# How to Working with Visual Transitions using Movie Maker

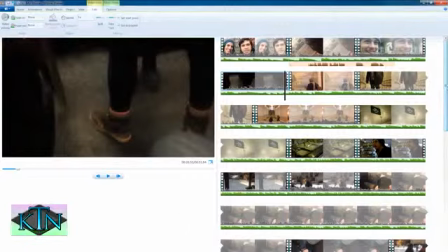9s
Hello Vimeo members, I'm Seth Wharton, and I'm back with another Windows Movie Maker tutorial.
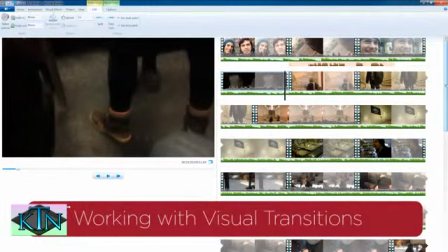15s
In this tutorial, I'm going to show you how to add transitions to clips in Windows Movie Maker.
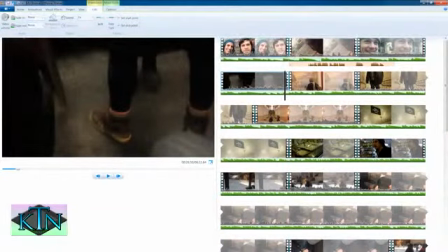21s
We've been working on this project. As you see here, we've got a lot of different video clips. We've got a music track, we've got some voiceover we added. But right now we have no transitions between the clips other than hard cuts. One clip ends, cut to the next. One clip ends, cut to the next.
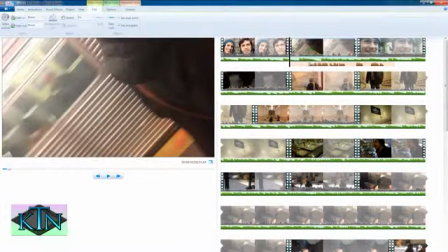36s
There's nothing wrong with hard cuts, they're pretty typical, but there might be some places where we want to add a different type of transition,
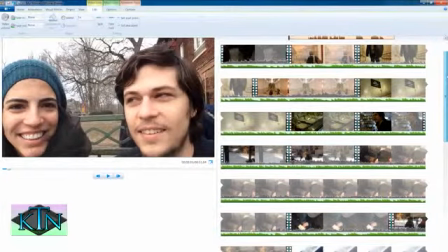45s
either for stylistic reasons or to maybe indicate the passage of time.
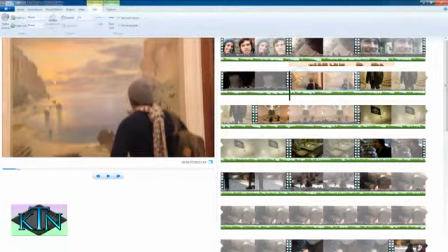50s
And that's what I'm going to do with this clip right here. We start off in Brooklyn.
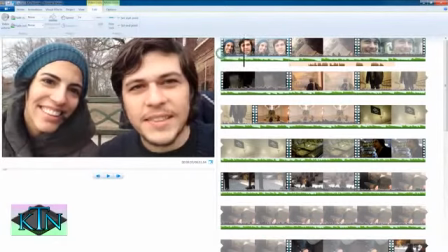56s
We've got the people in the video here. They're introducing the video. They're going to go into Manhattan for the day.
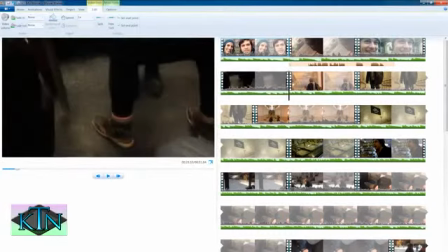62s
And we cut to the subway. And then we cut to the museum.
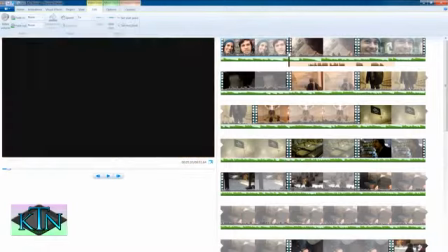68s
So it's kind of abrupt going from the subway straight to the museum like that.
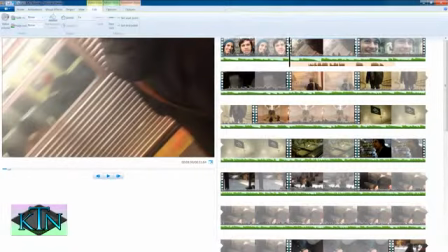72s
So in a couple of places here, I want to add some crossfades to kind of give it a sense of the passage of time, where one clip will fade into the next rather than just cutting straight into it, and it will seem a little smoother.
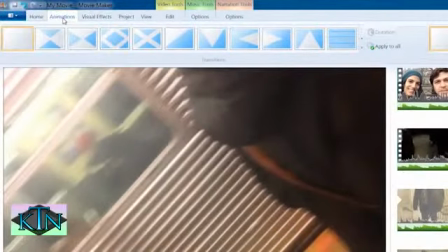89s
So up here in my ribbon, in my Animations tab, is where my transitions live. And if you scroll down, you'll see there are lots of different transitions. Let's hover over a few so you can get a sense of the variety.
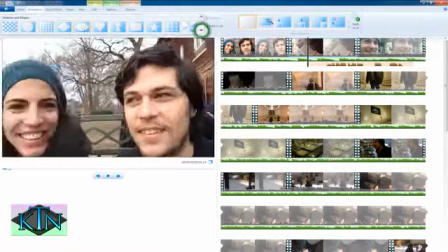105s
Here we've got this eye shape, wipe between the two clips.
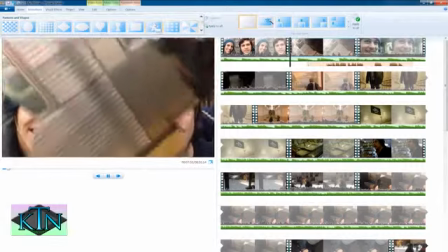110s
Here's a star wipe. Oh, and here's multiple stars.
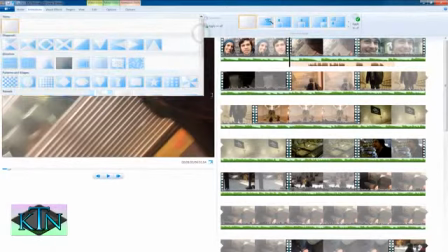114s
Now, if this were a 4th of July video, we would absolutely have to use the multiple stars because there is nothing more
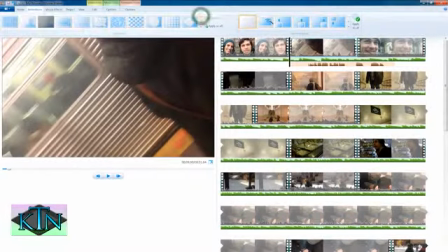122s
patriotic than multiple stars wiping from one clip to the next, maybe for your 4th of July picnic videos.
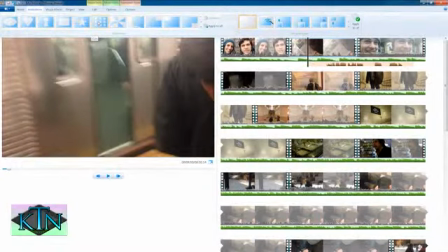129s
But we don't want to do that in this video. What we want is a very elegant, simple crossfade. So if I scroll down, here is a crossfade.
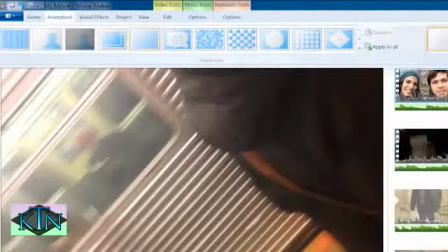137s
And with my clip selected, all I have to do is click on this transition and it is applied.
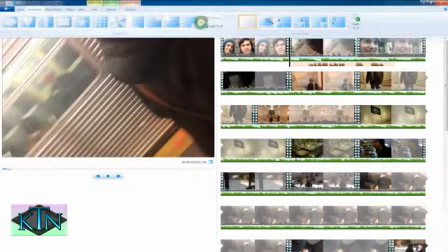144s
And this crossfade is going to sort of imply the passage of time.
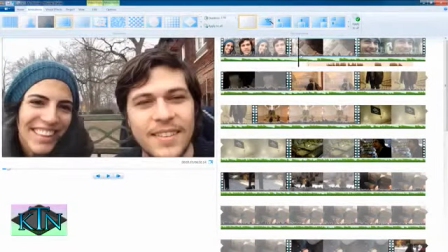149s
So they're sitting here talking, introducing the video, some time passes, they're on the subway.
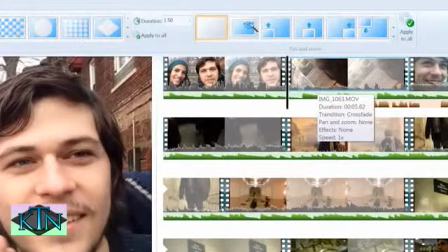155s
And if you look here, you'll see this diagonal line through the corner of this clip. And you can see that a portion of the preceding clip is showing up below the diagonal line.
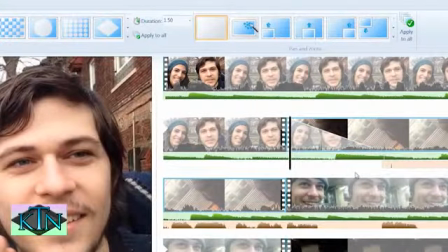166s
And this lets you know that you have a transition applied. You can see the transition on your clip in Movie Maker. And you can see that this clip fades into this clip. Nice, smooth crossfade.
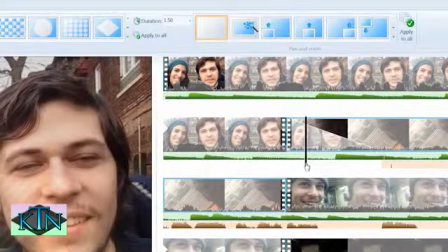178s
And it's nice. I like this. But I have some options. I don't just have to accept the default transition.
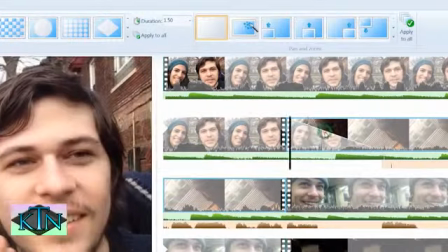184s
I can go up here to my ribbon and I can modify this. I can adjust the duration and I can also distribute that transition. If I wanted all of my clips to fade from one to the next, I can choose Apply to All, and Movie Maker will do just that. It will apply that same transition to all of my clips.
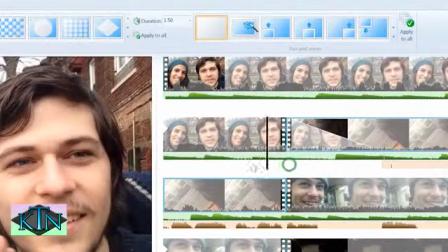204s
I don't want to do that in this instance, but it's good to know that you can easily distribute transitions like that.
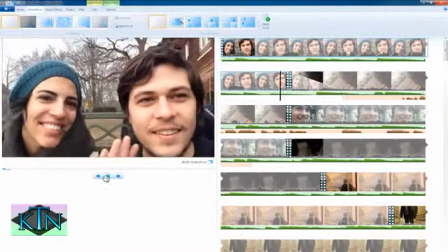210s
Let's see how this is.
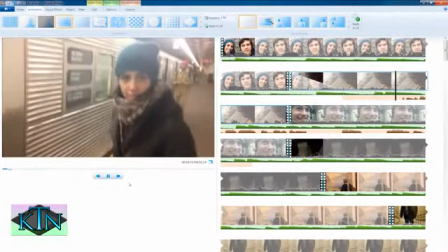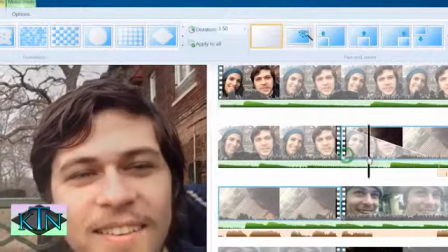217s
Okay, and you can hear my voiceover coming up there. So let's make this a little longer.
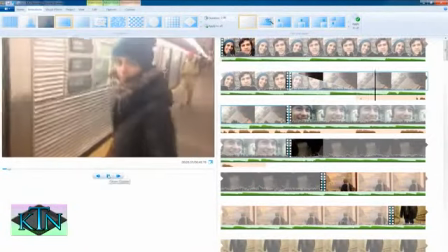222s
Let's make it 2 full seconds. And now we want to do the same thing down here.
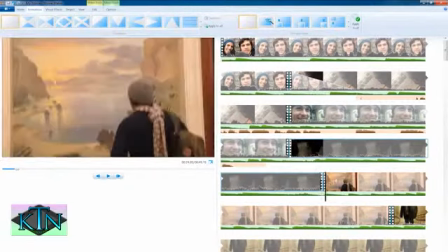228s
We have this transition where they're on the subway and then suddenly they're in the museum. Let's apply the same crossfade to that transition as well. I'm going to select this clip and choose crossfade.
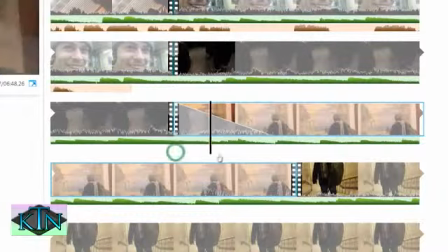242s
And once again, you can see this diagonal line with a portion of the preceding clip showing up under the line, indicating that we have this transition here, that this clip is fading into this clip. And I also want to check that this transition is a full 2 seconds.